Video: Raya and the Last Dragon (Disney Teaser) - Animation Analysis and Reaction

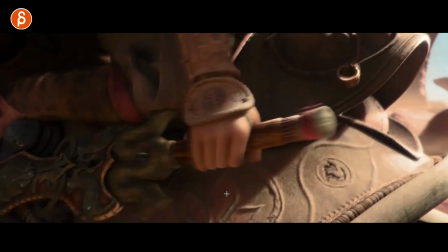25:56 uneven the surface uneven this is the shell creature here uneven so look at this this is a poe from the character you can see how the camera has a slight
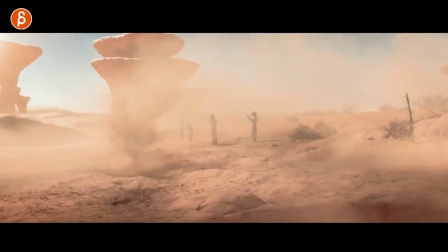26:04 wobble up and down because it makes sense that's where she is on right on that thing won't won't that's it on it's nice
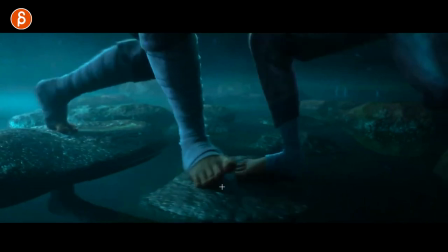26:12 camera oh boy we are back to toes and fingers you got that on
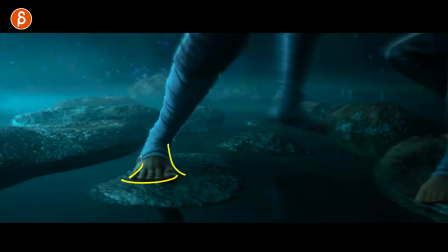26:19 there i can push there i can see that you got a squash you can see how it's spread out for that compression on that oh nice
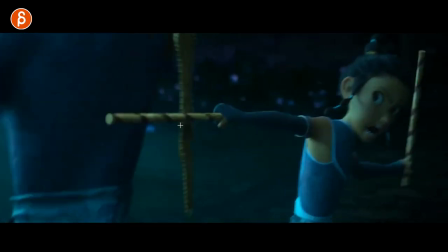26:26 into this you know one of these days i would love for disney to do a star wars movie fully animated lightsaber fully animated disney style
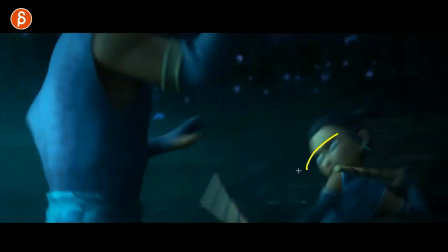26:34 star wars movie come on nice look at that it's blurry so you got to really push those those eyes but you can really still see that that intensity and pupils are really low here but you read it you got to push that on something that's really fast
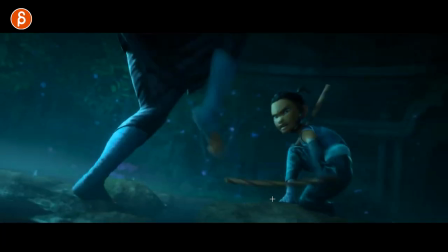26:47 nice look at that held very cool sorry i'm gonna nerd out on this and just go frame
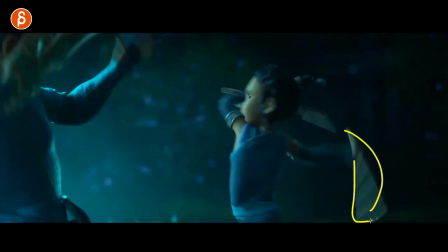26:52 by frame look at this look at that nice it's a nice little stretch you got the
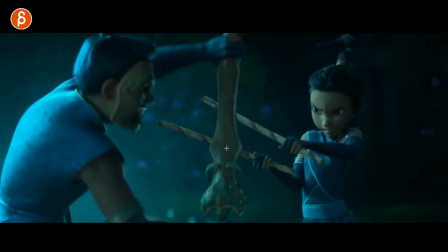26:58 curvature still in all of that into that impact oh and you can feel that here too watch that goes back it's very cool
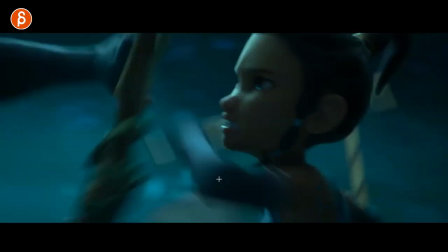27:09 it's very cool i love all this stuff i don't see this now it turns more into a trailer reaction than a trailer analysis but i love it even here just
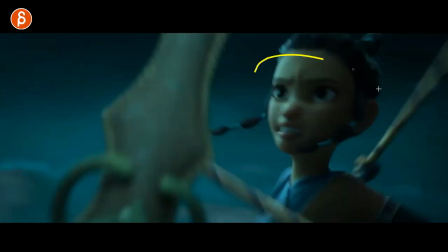27:16 it's tricky because you have stuff going in front of the face but you can see this you can still see the eye still see the eye at least one eye it's not
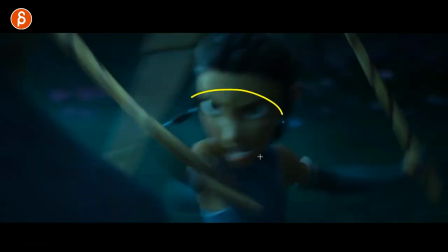27:24 completely hidden you still see there are that going into that shape you can see the line he really exaggerated face but
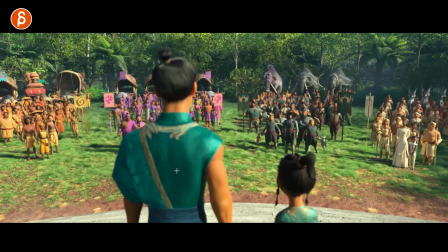27:33 you gotta push that in a shot that's very fast and blurry it's very cool different things that is the crowds team
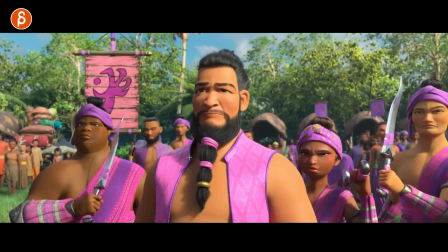27:44 that could be again a shot for interns all right i want you to place 50 000
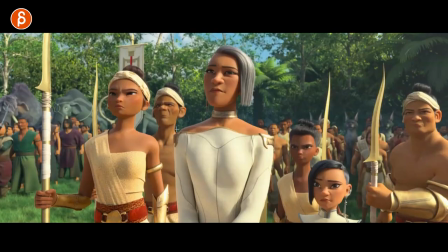27:49 characters put in a facial expression and some keep alive there you go you're an intern
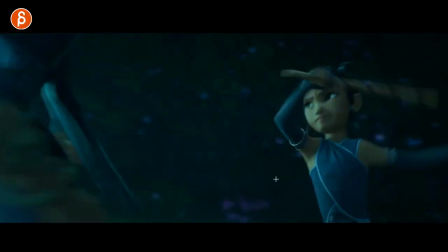27:53 let's go gotta do that though someone has to do it ah we're back we're back to more mechanics again again even with the blur you can see how it's not really covering the eyes just gonna be very careful when you do something where with any human i mean also creatures but we look
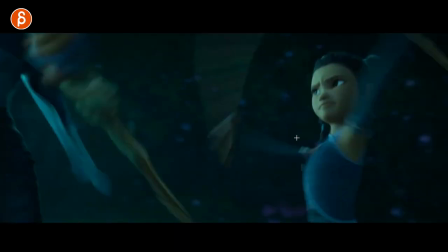28:10 at eyes we want to know what the character thinks it feels and you do too much that covers eyes it's gonna be tricky this is cool to see how even this
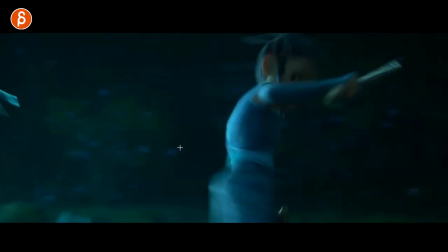28:18 like i said here it's not really covering the eyes too much even on that turn look at that there's an eye it's
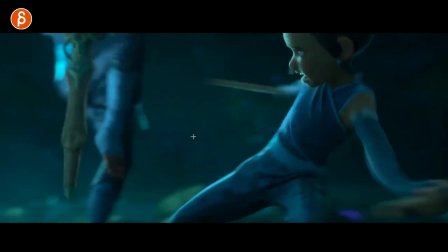28:25 always there we can always read the emotion of the character look at that that's awesome love that pose clean nice
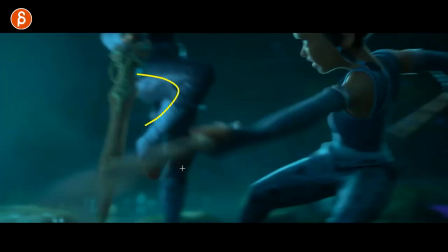28:34 stuff there anyway nerding out here i love this as much as i tell students you know like when you do martial arts or dancing it's not that interesting just because it's mostly movement
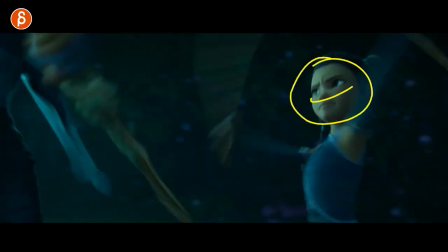28:42 i'm the first one to say if you do some cool action scenes and you still got emotional you know you can see what the character feels it's still super cool
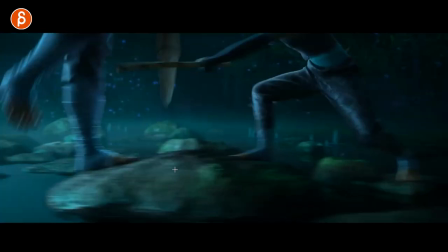28:50 it doesn't always have to be all super character driven with decisions it's i can absolutely nerd out on martial arts or just action
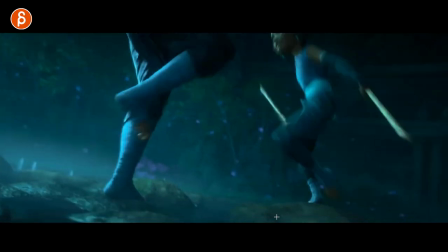28:57 scenes stuff like that full extension look at this nicely posed all the way down to the toes into that and then
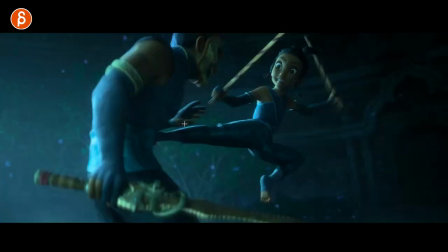29:05 you can see that impact get a drag in the head change of direction toe goes up look at this you can see all this all of that
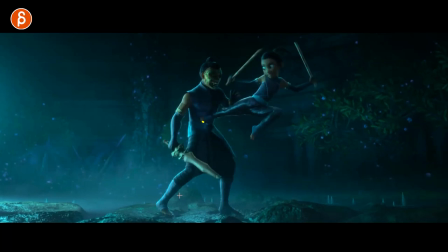29:14 has an absolute tweaking of every frame oh tricky one here let's go frame by frame with that foot lock here oh she
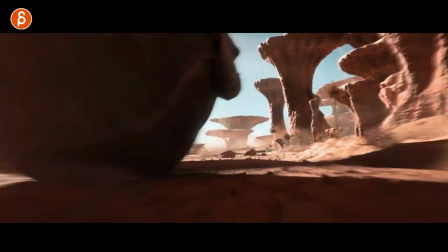29:24 means it she is oh we go back all right we're back into the other place seems
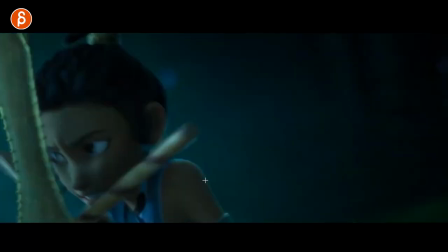29:29 like two specific locations oh it goes back into crazy stuff i know it's just
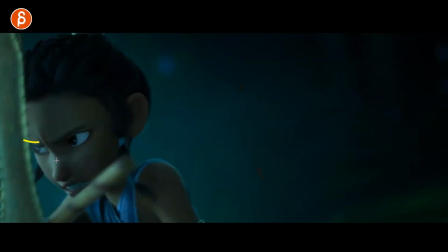29:34 really that's devolved into just me reacting i'm just a fan i gotta say this like for me this trailer is just all mechanics eyes and feet and fingers and details
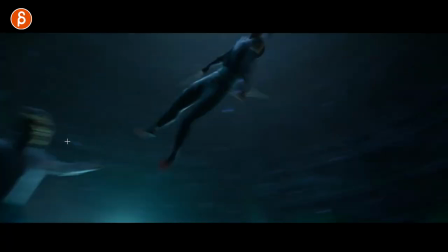29:42 you still want to see all of that look at that even something like this it's not too simple you still got each frame
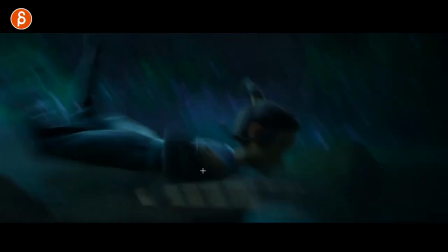29:50 here is thought out into the lines and silhouette and movement oh let's see here oh the compression
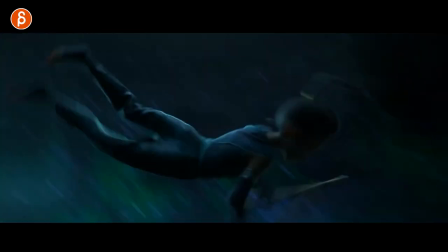29:57 and impact that's cool this is in real time like how the head stayed watch this and ah it's very short tough to see
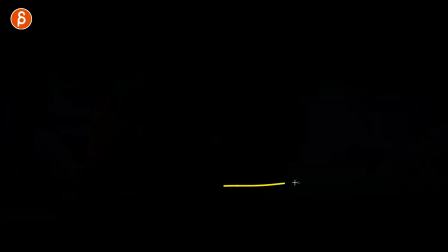30:06 but it was cool where it's not even touching like there's nothing the ripple she's still in enough control to not touch it's all is
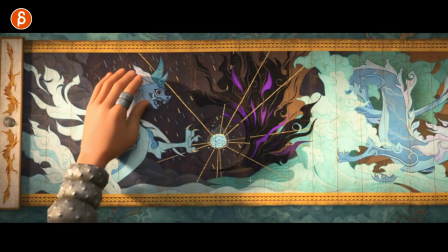30:13 she touching it oh is there something about the water that doesn't react is that a story point i don't know fingers fingers fingers fingers but
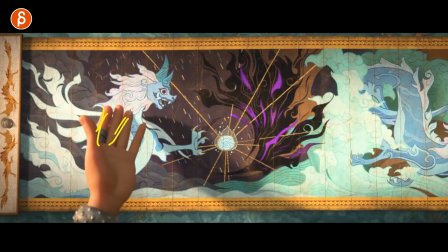30:21 there you go offset it's not your typical default rake finger with even um distance between the fingers all
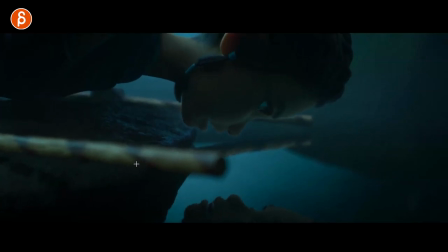30:29 of that you got to think about there we go we're back think about the fingers sorry My train of thought was cut off because I'm seeing detail.
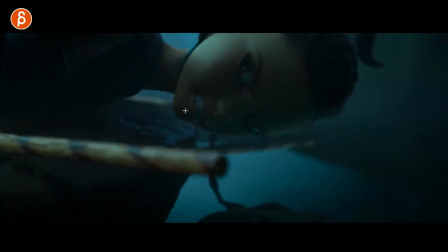30:37 You get all the facial shapes there. And she has to go down as an anticipation to push up.
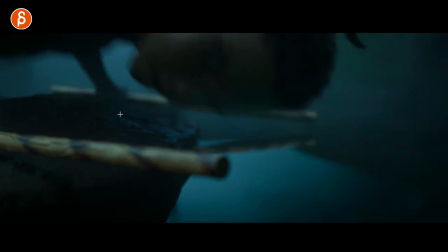30:44 Even if you don't see it, that's still the mechanic of going down and pushing. Pushing up here.
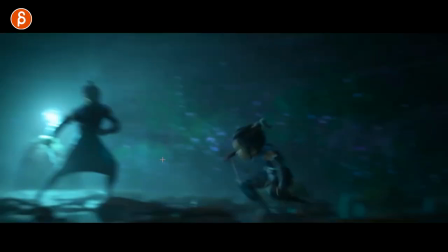30:52 Let's see. Let's see. Again, quick frames. Blurry. You still got to push. Ooh, nice.
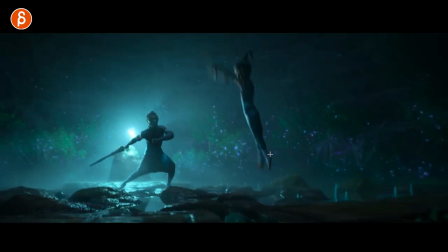30:57 Look at that. Full extension stretch. Nice.
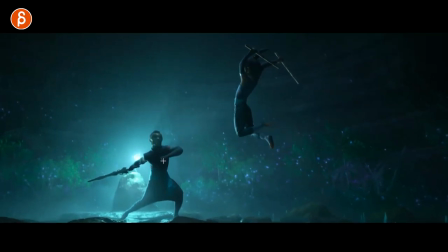31:03 into that look at that also beautiful pose again sometimes you can't pose out for a clean silhouette but the lighting here is helping for a somewhat lighting color silhouette look at that
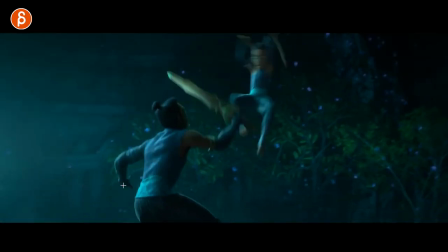31:15 it's very cool slow motion and it's
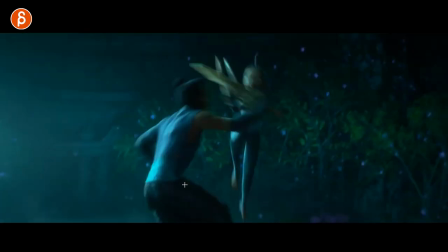31:23 a hard hit there it's very fast that's you want to So, animating that fast. Trailer cuts.
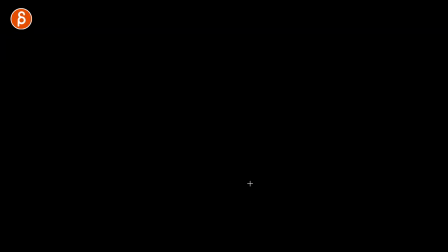31:30 Action, action, action. And then we have this come to a stop. I'm not putting in the sound, but she says, my name is Raya.
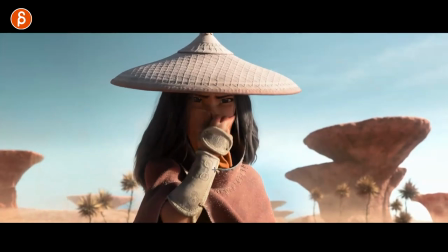31:37 But she's not really saying it. It's a voiceover. But I don't put in the sound just because of copyright reasons.
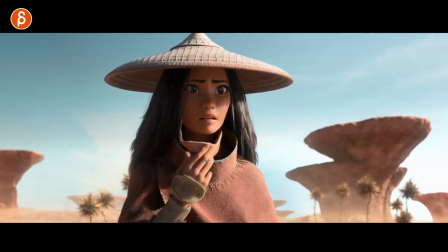31:42 But hey, hey, hey, fingers. Offset. Yeah, yeah. You know I love it. Even on the unfold, you can see how much more the index is doing here. Again, back into a simple shape. But within that, still enough complexity. it's cool cool design looks cool i love that world that's very cool
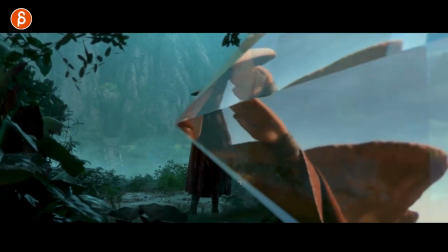32:00 i'm i'm definitely intrigued i love this ooh transition
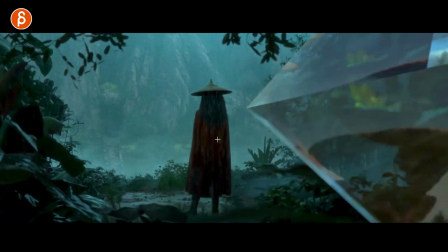32:04 that's nothing that's nothing to do with animation but hey look at that you got your pose it's not default you got a slight lean over there you do something like this a
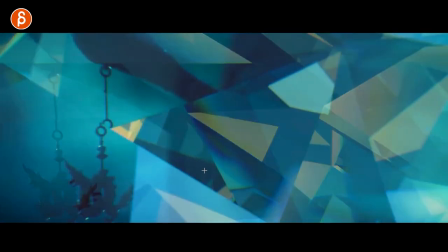32:13 slight tilt it's for anybody watching this any students you can analyze every frame you can always get something out of each
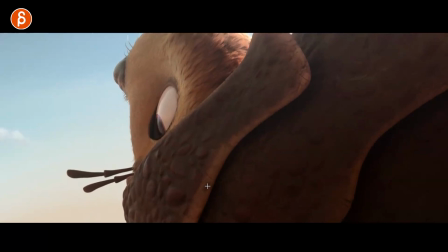32:20 frame raya and the last dragon and And then we got the sidekick like that.
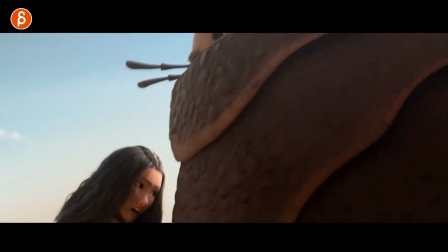32:27 I look at this and go, all right, if a student on their reel is missing a wait assignment, there we go.
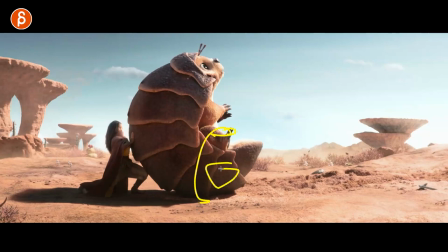32:32 Here's the wait assignment. It doesn't have to be a character lifting a box and it's boring to watch. Probably also boring to animate. Then I would say just find something like this. And I mean, don't copy it, but it could be a creature or something else. And look at that. I mean, this covers a little bit, but you can tell that there is that push going forward, compressed here.
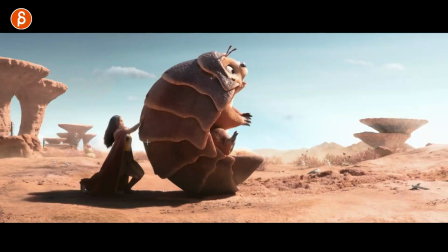32:51 Nice line of action. pushing this up into that, pushing off. And again, she has to push long enough to then let go of that foot, to have enough momentum to go forward because you can't let go of that foot too soon because then there's not enough push and drive in terms of the balance to make this work.
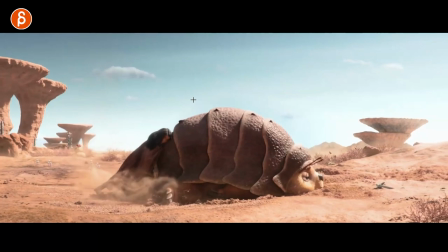33:10 But the thing is, this becomes more about a cute moment there, especially when they collapse here.
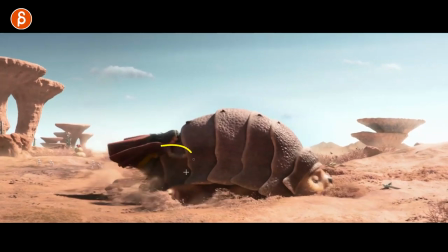33:16 You can see how it collapses. You got the saddle there, arms comes down here, arms come down for the swing, but also the compression on the creature.
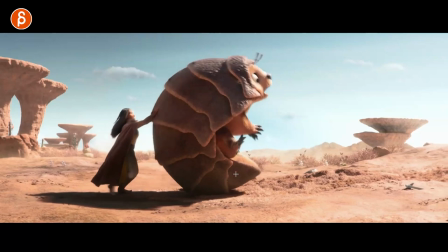33:25 Look at this. Cute little wiggle on the feet, on the legs here.
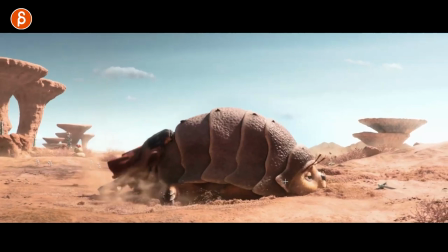33:31 Compression on this, come back up here into that super cue. That is just fun to watch.
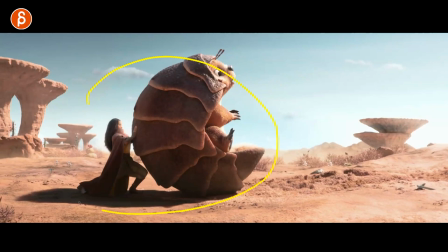33:36 And again, technically for students, this is a weight assignment.
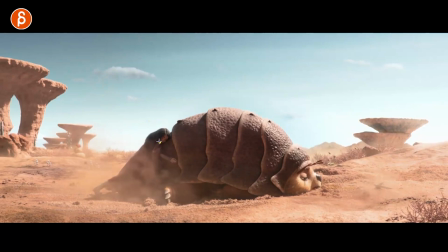33:42 Then you get a little bit of pantomime lip sync. You think you can't quite, I see pantomime, you can't really see the lip sync too much. It's that small. The cue there with the sound here. Again, you're not hearing this, but it's a little thing.
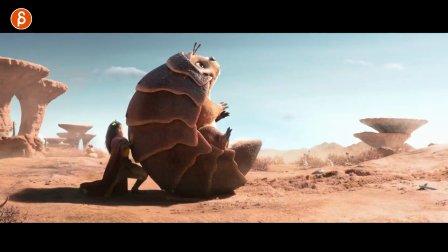33:55 So yeah, a student goes, I want to do a weight assignment. What should I do? I would say, listen, focus on, like, don't do a weight assignment where the box is here and the character is here. As in, we don't see the change in the spine as you go from grabbing something for a reversal on the spine, right?